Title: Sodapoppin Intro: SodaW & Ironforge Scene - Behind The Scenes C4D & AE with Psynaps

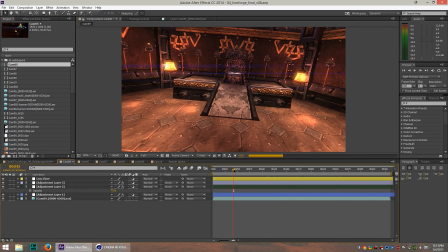246s
I used some global illumination coming from the lights, and I used sort of a wide angle camera so we can move through this.
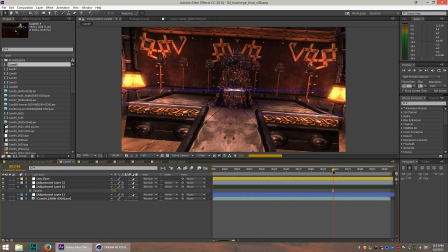254s
And even though it's already been rendered in 3D, you can see it takes a little while to preview because there's so much color grading and effects to get the lighting just right.
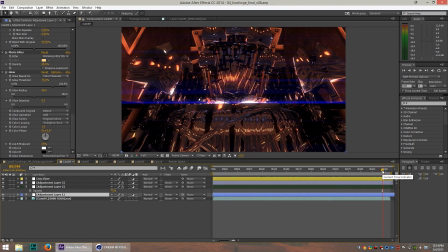262s
And it looks the coolest when you're getting really close up to it because you can see the reflection of the entire room off the swords and the shovels.
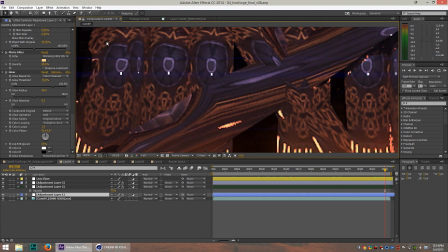271s
You can even see the pattern of the walls reflecting off of these swords.
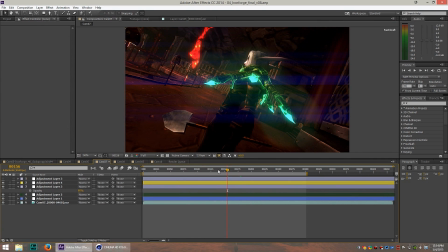275s
Let's take a look at the scene right here where we can see Sodapoppin's character walking into the room and first getting in there.
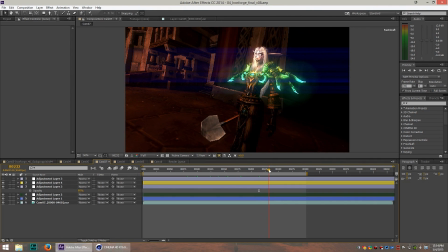281s
Just wanted to get Chance's character in there. And look at what Chance's character is holding. Notice anything funny? Oh, another shovel. Huh. All right, let's get to this part right here.
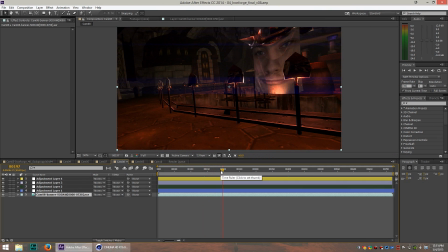291s
This is where Chance is coming up and it's a banner with his face on it. And I don't remember exactly how we came to this. I think it was somebody's idea in the chat on the live stream. You know, I always take people's feedback. If you come watch the live stream when I'm making these things, I look for feedback.
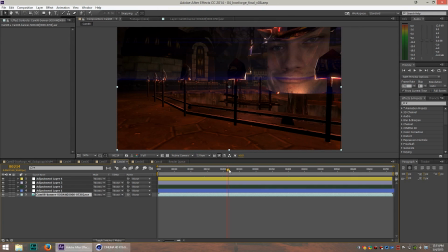308s
People just shoot out ideas, and most of the time people's ideas are really, really good. And somebody will say an idea and I'm like, that idea is going into this intro. Definitely come by the live stream. I need your guys' input, and you guys get to basically have your signature on this work.
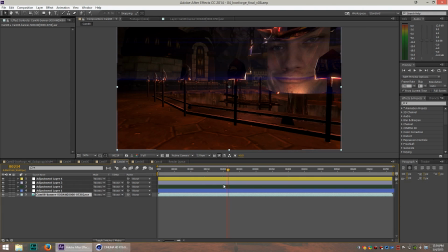324s
And I do keep track of everybody's ideas. So I'm gonna publish them on the website so you guys can see if your name is in there. But be patient on that. I'll be putting that up pretty soon. Just check the description of these videos for that link. Okay, so interesting thing about the banner with Chance's face on it. That's SodaW right there.
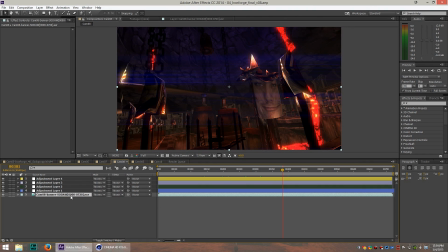340s
That's his emote in his chat that everybody spams. And SodaW, it's kind of a famous emote because Sodapoppin started a trend with SodaW. Like everybody that has a sub button was getting their W emotes made. There's a lot of history around that emote, and that's why we ended up using that one.
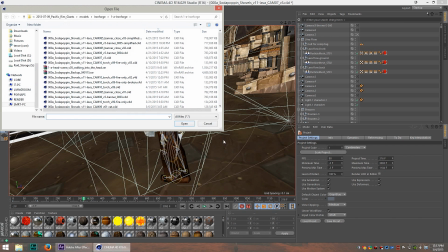358s
But that wasn't what we were originally using. We had to change it, and I'll tell you why. Let me see if I can find it really quick.
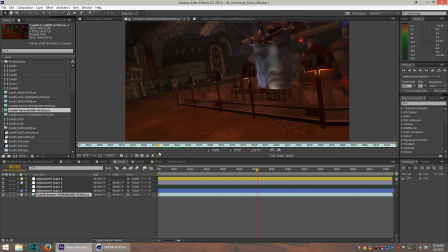364s
All right, here it is. I was using SodaP, but SodaP got deleted. Sodapoppin needed more room for new emotes, and he deleted SodaP. But I talked to Chance, and he's like, okay, just leave it there for now. And then he came back and says, hey, use SodaW because of the history of, you know, SodaW.
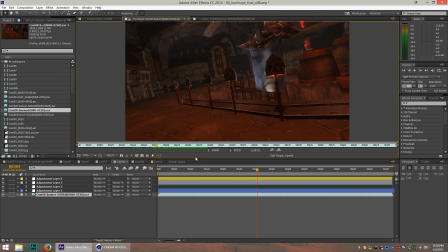380s
And he kind of explained it to me, and I was like, dude, that's deep. So Chance definitely had the best ideas for this intro, and nobody knows Chance's viewers and the Sodapoppin army better than Chance himself.
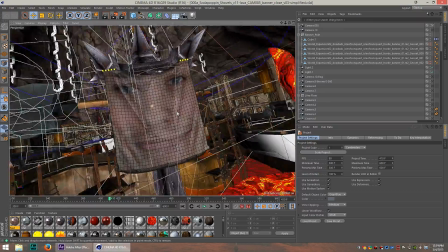392s
I used a cloth object for the banner, and so it kind of moves, you know, it has physics to it.
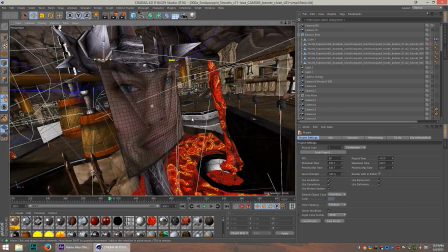398s
Cloth in Cinema 4D is not the most pleasant thing to work with.
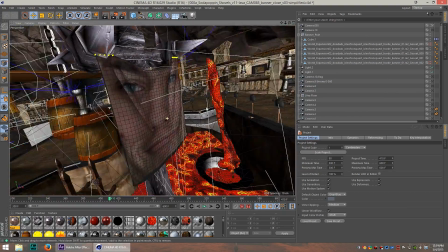402s
It's pretty difficult to work with, but we made it happen, and I hooked the cloth up here to this object.
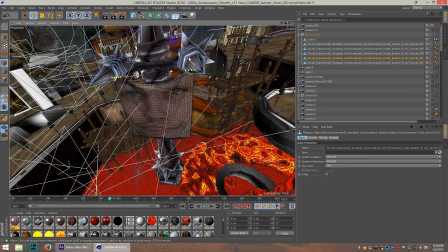407s
There's a number of different types of banner stands and banners in World of Warcraft.
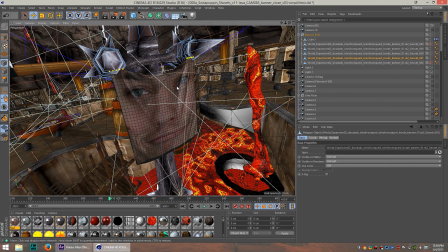412s
I just went into WoW Model Viewer and Machinima Studio,
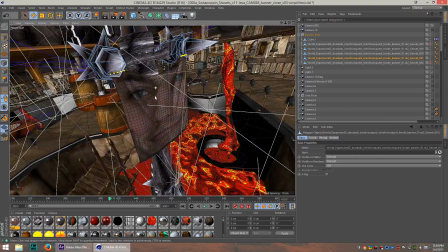415s
the list of banners like one by one until I found one that I thought would look cool in this scene, and this is the one that I ended up picking.
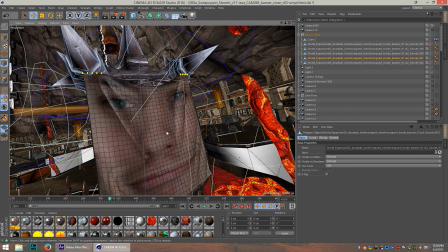423s
Kind of made it integrate with the scene, and then I projected SodaW onto the banner, and lo and behold, it's amazing.
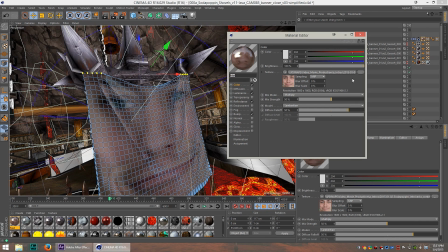431s
And I just downloaded the SodaW emote from the internet. So this is the actual emote that is used in the chat.
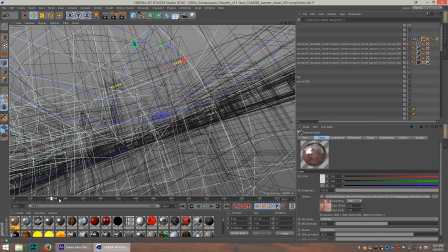438s
So when you guys see this thing creeping up in the intro, just make sure that you just spam the shit out of SodaW as much as you can.
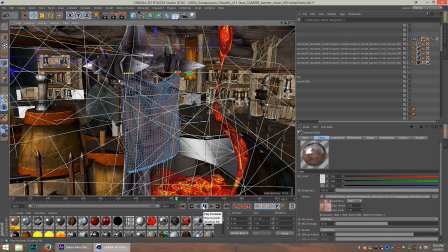446s
Doesn't the lava look like pooping out or something? It's just like bloop, bloop, bloop. Okay, maybe I went too far there, but I can't help it. I pretty much can't control the things that I say in a YouTube video that I know thousands and thousands of people are gonna watch, but I just say shit anyway.
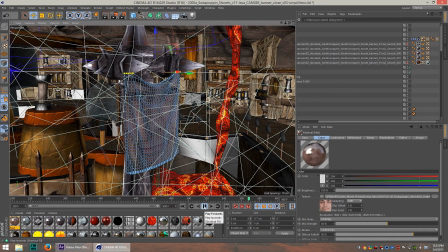461s
If that offends you, you should definitely watch my live stream. Okay, I think that's gonna be it for this video. I wanted to go over a couple of these things. If you guys have any questions, let me know. And this is just a really brief and kind of fast overview. If you want some tips and tricks on any specific part of the things I talked about in this video, let me know so I can make a tutorial just about that.
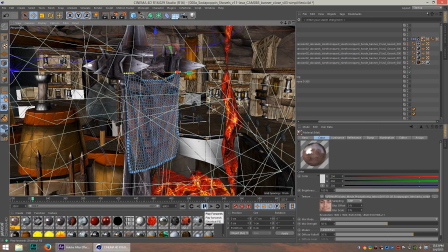480s
I hope you guys enjoyed it. See you on the live stream. Alright guys, that's it for this video.
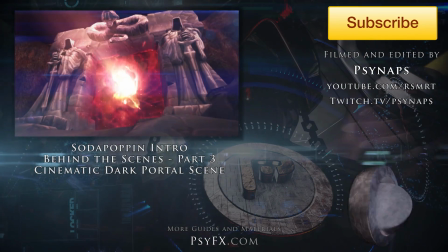485s
You guys drive the content for this channel, so if you like this video and you learned something, please subscribe. Please give me a thumbs up and let me know what you think in the comments.
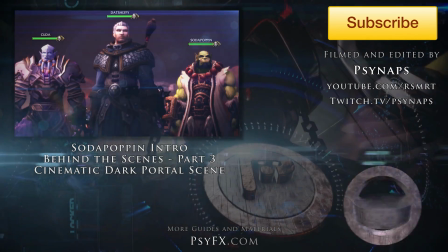493s
Good luck and have fun.